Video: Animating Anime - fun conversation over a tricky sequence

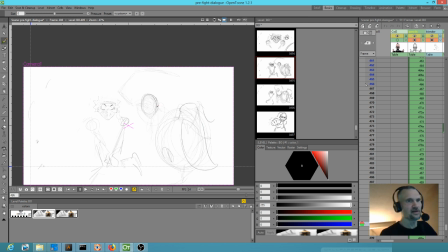45:10 And it's really, this is the challenge of it, is actually figuring out how to map all this action in and tell the story that we're trying to tell.
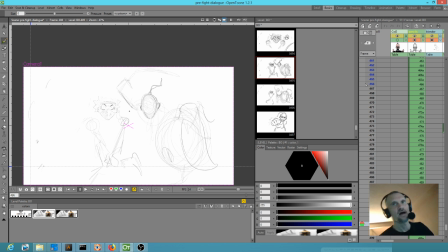45:25 Discord channel. Yeah, I haven't been, I've been to the Discord channel, but not in a while. It's like anything else. You find that the more you're actually doing the work, like this, what I'm doing right now, it's all grunt work, really.
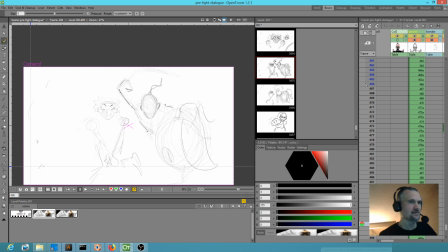45:40 The more you're doing the work, the less you're out there socializing about it. Unless you have a technical problem you're trying to solve or whatever. So let's get this guy in here. And he's got his little headband.
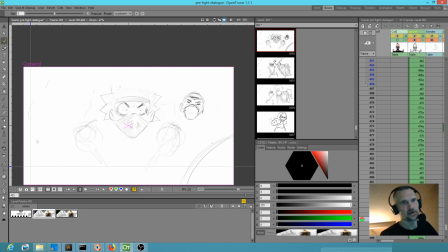46:00 Okay. There he is. And there's the strap on his arm. Okay. And he's about to go for it.
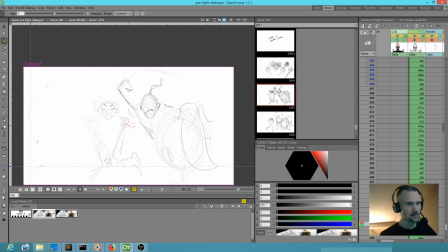46:16 But right here, I've got to actually. This is going to be a very tricky sequence to animate. It's quirky, but you remember it, so it works with the violin at the end.
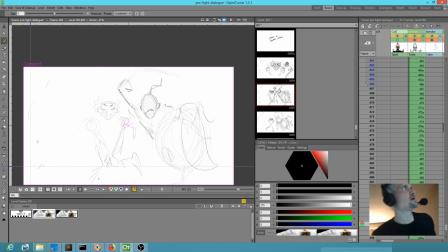46:34 Violin. You must be talking about something with the Discord channel, because I don't even know what you're talking about, the violin. Okay. So, anyway, let's keep this moving. Come on, we got to get going here.
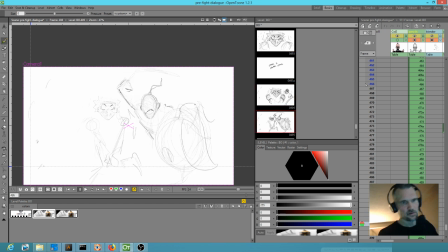46:53 Okay, and let's go back here. I'm actually thinking I'm going to put this arm up here like this, like it's already raised for action. Okay. And he's got, in this hand, he has a long sword.
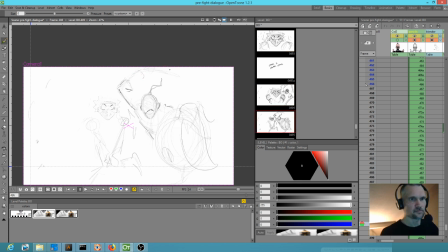47:11 Alright, so what we want to do is get the sense that it's going here, and what's got to happen, this is actually, like I said, this is tricky. He's got to get turned, because there's a contact here between these guys.
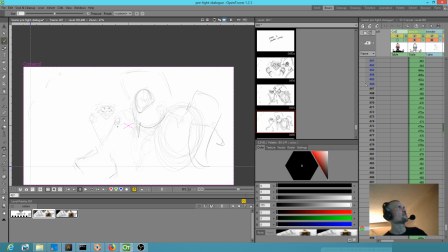47:26 That's why I say this is going to be tricky to how Darren T's videos end. Oh, okay. I don't even remember anything about a violin. I just remember him saying, and that's a Darren T. I don't know if that's what you're talking about, but okay.
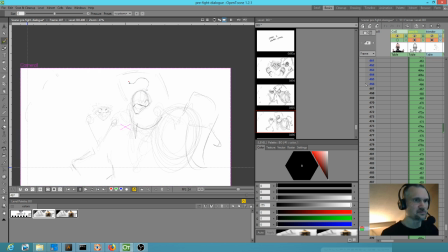47:45 And so what are we going to do here? His ponytail would obviously get clunked around. Okay, and now I want to just, this is what I always say about creative work. You want to go from the known to the unknown. So what I definitely know here is that he's going to be
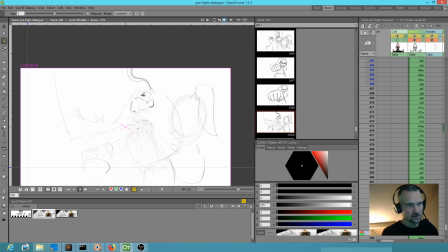48:06 kind of swinging around like this, and his arm's going to swing this way, and I know his hand is here. He's got the little scimitar type blade. Okay. Alright. And we actually see the blade over here.
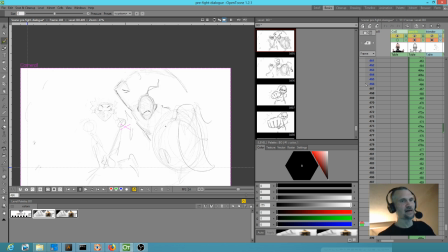48:25 I mean, frankly, this might not be the best visual storytelling I've done, because this is going to go by quickly, and so I don't know that it's going to read all that well. So I may ultimately wind up rethinking the staging of this. But for the moment, let's just see it through.
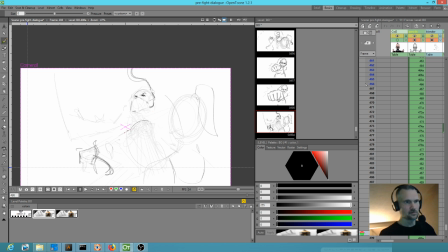48:44 It's not going to take that long to go ahead and just get it blocked in. Okay, so he's going to swing around this way. And the joke is, boink, her strap gets
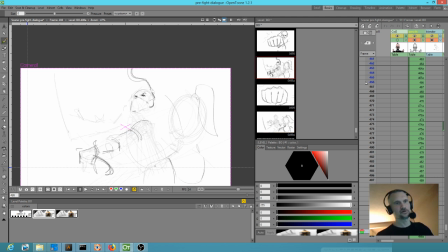49:04 her strap gets cut.